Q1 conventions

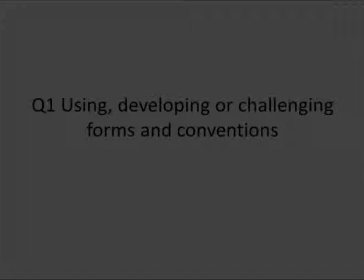0s
This is question 1 of my evaluation, using, developing or challenging forms and conventions. I'm going to talk about trailer conventions first.
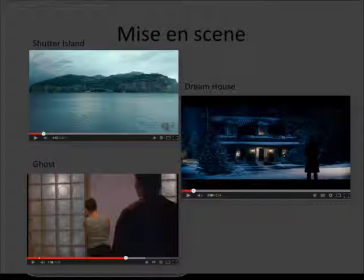13s
I have been looking at the mise-en-scène of Shutter Island, Dream House and Ghost. Dream House and Ghost are all set in a house or around the surrounding areas of a house. The directors have done this because they want to bring the world that the audience live in and portray on the screen.
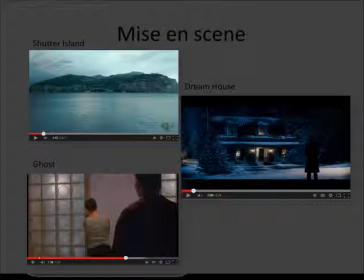32s
So they're showing houses and they're showing all these bad events that happen in these houses. So they're basically saying to the audience, these things can also happen to you.
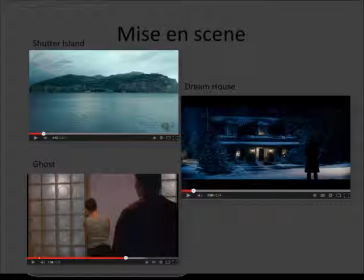44s
Also, for the mise-en-scène of Shutter Island, they haven't used houses, which is sometimes a conventional use of mise-en-scène, but they've instead based it on an island, which makes everything more isolated and therefore more intense for the audience.
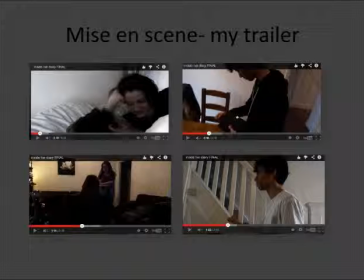62s
For the mise-en-scène for my trailer, I have also followed the conventions of Dream House and Ghost by setting mine in a house, because I also wanted to create that personal connection between my trailer and my audience by using a house to make it more fearful.
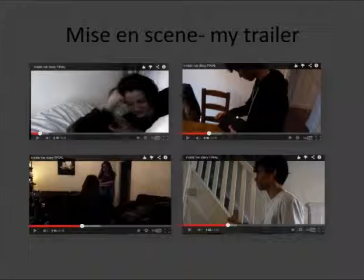81s
And as I said before, I want the audience to think that all these bad events happening in the house in my trailer could also happen to them.
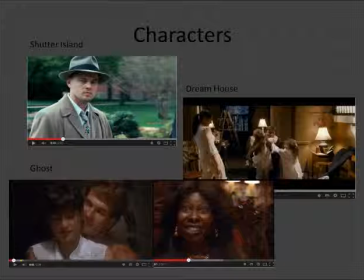93s
This is a general overview of the characters in Shutter Island, Dream House and Ghost, because I will go into it in more detail on the next slide. But for Shutter Island, you have the protagonist, who is Teddy Daniels, played by Leonardo DiCaprio,
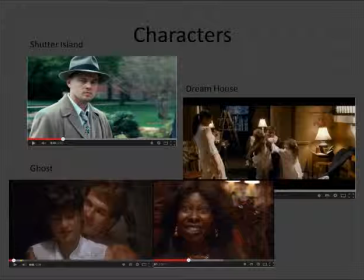109s
and the rest of the characters are supporting characters who are mainly helpers, because he is an inspector. And then you have Dream House, where you have a nuclear family, and the father is the dominant male who is the protagonist and is protecting his family.
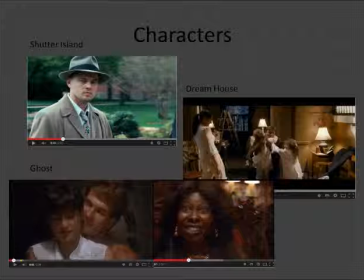128s
Then you have Ghost, where you have a conventional heterosexual couple who are in love. And next to that picture of Patrick Swayze and Demi Moore, you have the character of Oda Mae Brown, played by Whoopi Goldberg. She is the helper in Ghost.
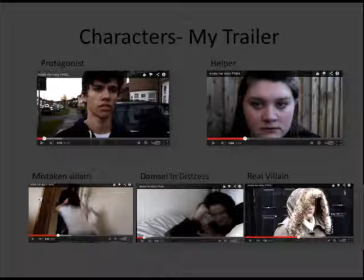150s
These are the characters in my trailer. On the top left corner, you have the protagonist. The protagonist is Dan, and he cannot be seen by the girl he has to protect and whom he loves, who is called Mia, who is the damsel in distress.
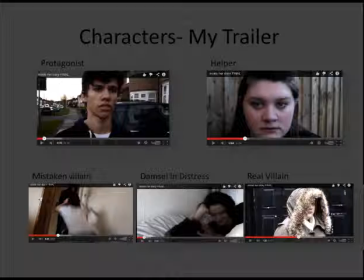165s
Just like the conventional use of the protagonist in Ghost, he cannot be seen by anyone or the girl he loves, but he has to stop the villain from attacking the damsel in distress, who is played by Demi Moore.
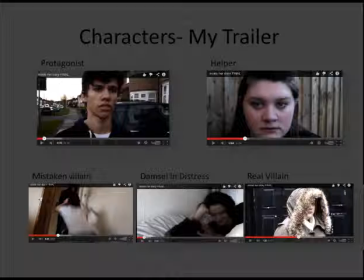180s
So both my protagonist and the protagonist in Ghost both have to fight to save the people they love, because they have this supernatural element that's stopping them, because both of them cannot be seen.
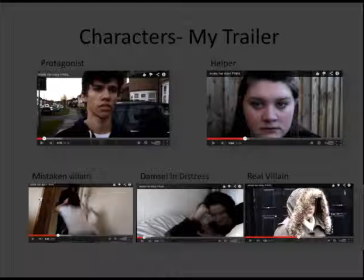196s
Next, you have the character of the helper, shown on the top right corner. For example, the helper in Ghost is Oda Mae Brown, just like Kate in my trailer, who is the helper.
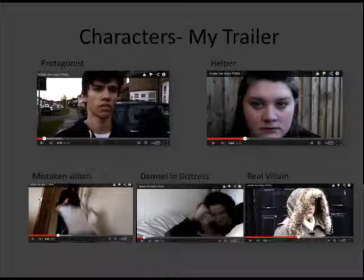211s
Their job is to aid the protagonist so that they can both protect their damsels in distress. The similarity with this conventional character is that Oda Mae Brown is reluctant to help the protagonist, and so is Kate.
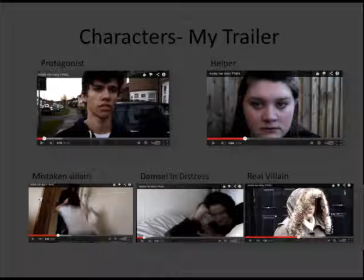226s
But the difference is that Oda Mae Brown is reluctant because in the beginning of the film she's quite selfish, so she doesn't want to help the protagonist because she feels something bad will happen to her, whilst Kate is reluctant because she's more fearful, but it shows her more as a victim more than someone selfish.
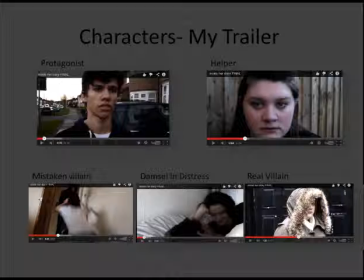247s
They both have to give key information to the protagonist, which is what my character, the helper, Kate, does in my trailer. So I feel I'm following conventions of the helper character.
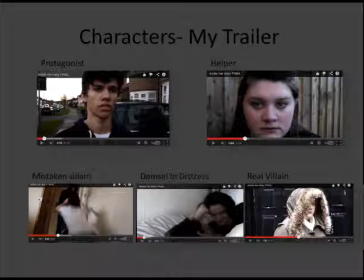264s
Then you have at the bottom left corner, it says mistaken villain. It's the male figure he's got black clothing on at the door. In Dream House, they have a male villain,
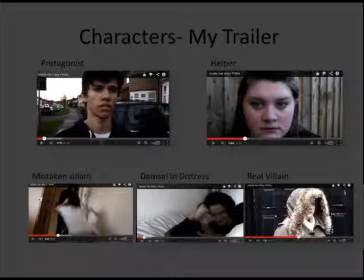275s
which is shown at the end of the trailer, with 2 long shots at the end to hint to the audience that he is the villain. And we kept to conventions because we too have used a male villain.
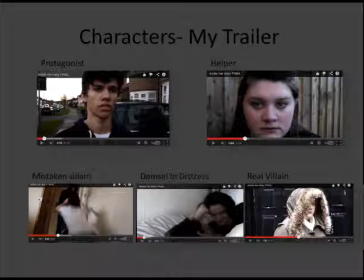292s
But because we have a supernatural element to our trailer, the fantasy element, we've made him more mysterious by using black clothing to cover his identity, so people don't know whether he's human or not,
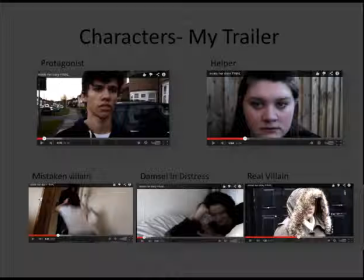308s
to make it more to make him more scary, which is not really keeping with the conventions of Dreamhouse, but we're still using a male villain.
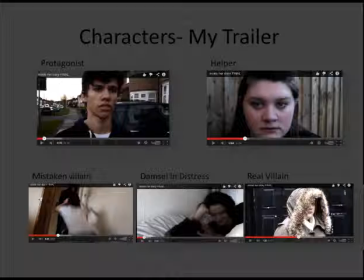325s
However, we have not kept to the conventions of the conventional villain, because the male villain I was just talking about is a mistaken villain. He's a fake villain. He's only there to disguise the real villain, who is Kate, the helper,
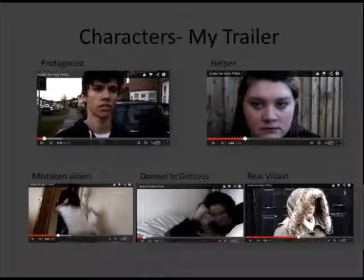342s
which is hinted at the end, where she's wearing a hoodie, which is shown in the picture at the bottom right, where the audience wouldn't realize it was Kate because the hoodie is protecting or hiding her identity.
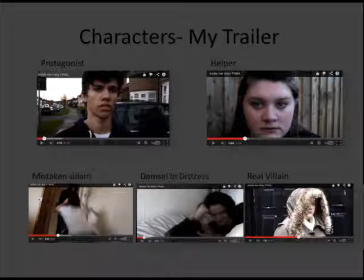360s
So we are revealing at the end that the male villain is not actually the real villain. Just like in Dreamhouse, where they use 2 long shots to show the real villain, because during the middle of the trailer, they're saying that the protagonist is the one who killed his own family, but at the end,
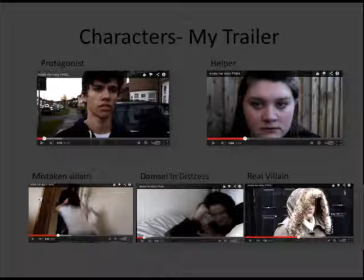378s
these 2 long shots reveal that the man coming out of the train is actually the real villain. It's the helper. The helper becoming a villain is not a conventional use of these 2 characters,
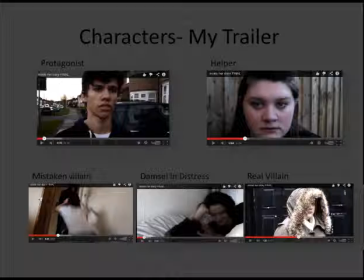393s
but we felt it created more of a shock and a surprise when the audience come to watch the film, because it's creating more intensity.
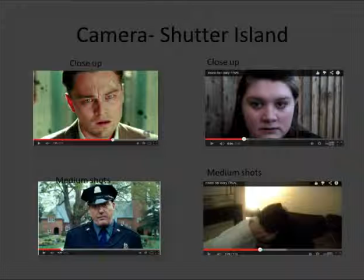409s
This is now the camera shots and camera angles of Shutter Island, and I'm comparing it to my trailer. For the first top left shot, you see Leonardo DiCaprio in a close-up.
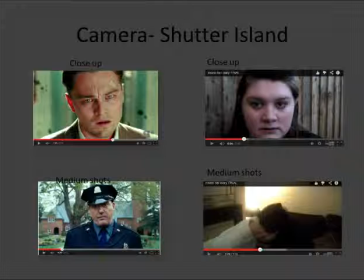427s
This is because the cinematographer wanted to show the deep emotion in his eyes, which is what we did with Kate with the picture on the right, where we're showing a close-up view of her face to show the emotion that she's fearful,
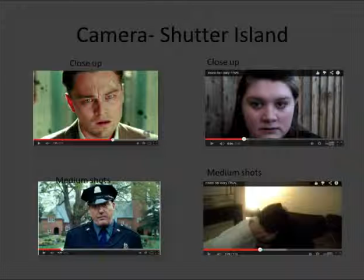447s
and it indicates to the audience that there's something watching them while watching the characters, which creates more of a tense feeling. For the bottom left shot, we have medium shots of Shutter Island.
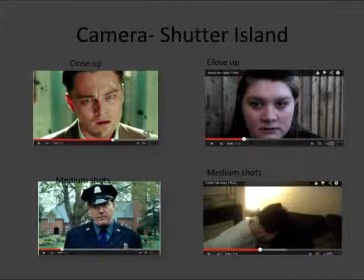462s
Shutter Island uses these medium shots to show scenery in the background with the character, just to show normality, but we haven't stuck to those conventions because we wanted to use medium shots for more intense scenes, like the fight scene, which is shown on the right,
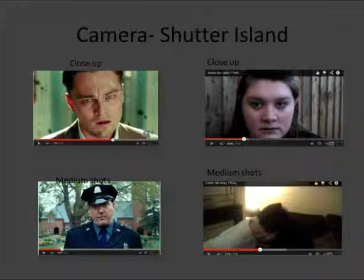480s
because we wanted to show the whole action, the whole bodies of the characters, to see the punching actions and kicking actions.